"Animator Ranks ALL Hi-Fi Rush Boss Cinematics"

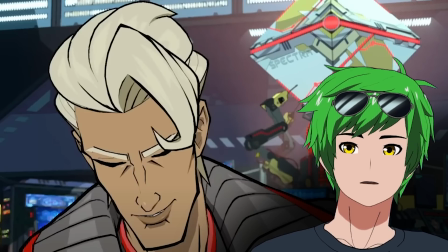998s
And it's partially because he doesn't really have an upper lip, to be fair, and he has a really big lower lip. And the upper lip does move a little bit, but the shape of the upper lip doesn't seem to change very much throughout all the talking.
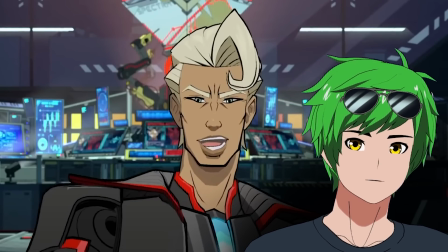1007s
But you'll notice also, like, during this section, like, his face doesn't actually move that much. So, like, for example, his jaw is completely stiff.
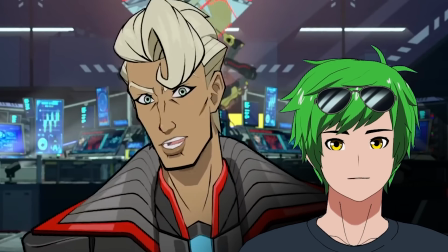1012s
It doesn't open at all. It doesn't change direction. It just, like, stays there. Like, take a look at this, right? Every time his mouth opens, his jaw is not moving, not even a little bit.
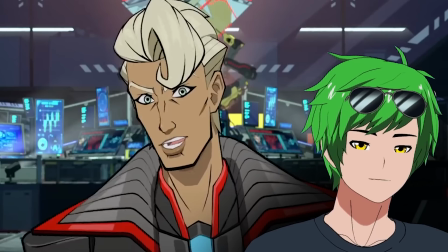1020s
And typically for like a rig that has a jaw as part of it, the jaw almost has to open as a requirement. Look at me now, right? Ba, ba, ba, ba, ba, ba, ba, ba, ba. My jaw has to open in order for me to talk. They do move the chin a lot in every other character.
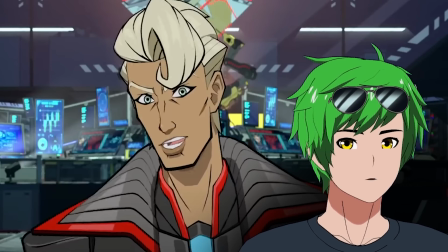1031s
So the fact that they're not moving the chin here specifically feels like it has to be a conscious choice. I gotta say, guys, I'm not actually that impressed yet.
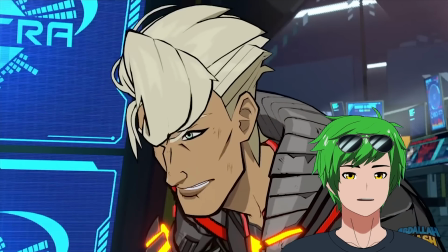1037s
Kale's kind of like mid.
Give us the password. Never.
Oh, now that was a good facial animation.
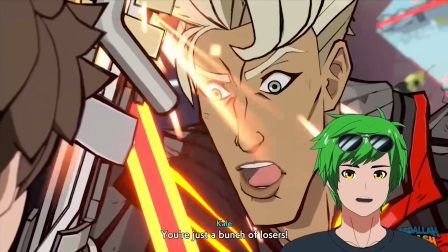1045s You're just a bunch of losers.
Hang on, it's suddenly so good.
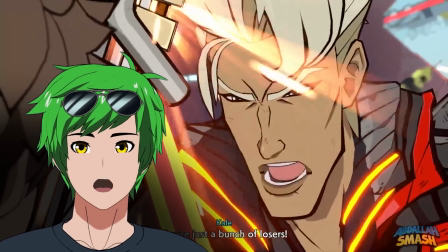1049s
Suddenly it feels so good because the jaw is moving like crazy. That makes all the difference.
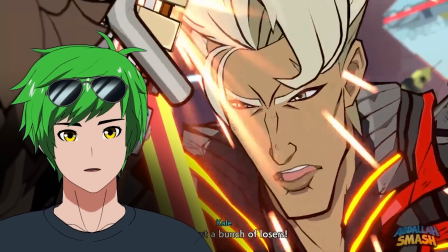1054s
I think it was a creative decision, but I do feel like they kind of went back on it at the end to like get a bit more expression out of him for like the final fight. But I do kind of wish they had that for the beginning too.
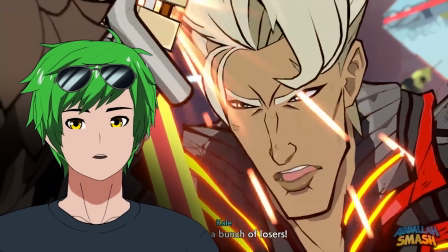1062s
They could have just done it more subtly. They didn't have to do it as much, but I wish they didn't take it out completely because I kind of like the jaw movement.
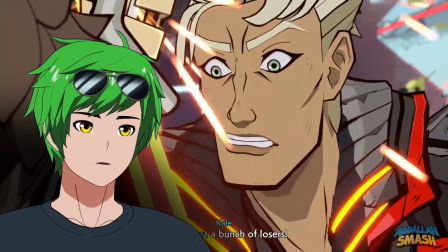1067s
It feels really, really good.
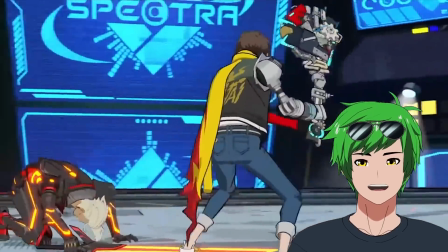1072s
Yeah, let's go.
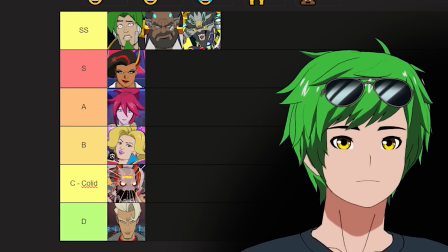1078s
I think he's great, but like, I kind of wish he was a little better. It's probably the only one that I feel like had something that was kind of like an issue throughout the whole thing.
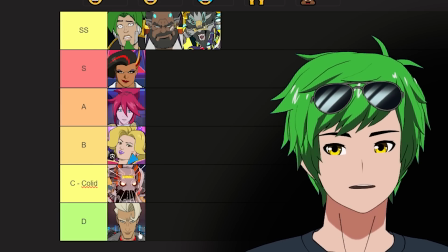1086s
I wish he had more jaw movement for like a significant portion of it because the animation that he had at the very end was gorgeous and I really, really liked it.
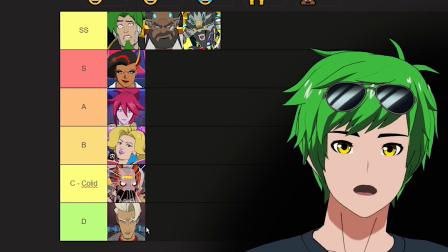1091s
If they had applied that to the rest of it, I would have been much more impressed with how he moved in general. Hang on, guys. I have to choose a favorite, don't I?
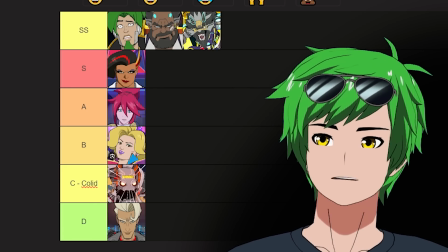1097s
Oh, this is tough, actually. Between Roquefort and Zanzo, man, I love them both. They're so good. Do I just give it to the guy with green hair? Is that biased? No, Zanzo it is.
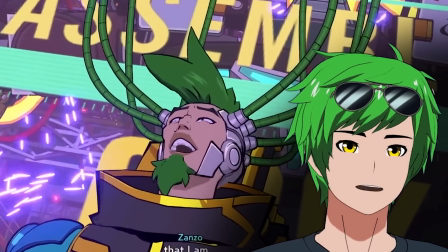1107s
Hey. Only because he had so many more over-the-top moments that I feel like pushed it to a point where like you could go max creative with it, which I love. Let me know if you guys agree with that decision. I'm so excited for the day that someone else makes a game just as good as this one in terms of its animation style and its rendering style. It's amazing. We need more games like this. If you enjoyed watching me break down and rank the animations, why not subscribe and watch me do Guilty Gear next? In the meantime, why not check out this video?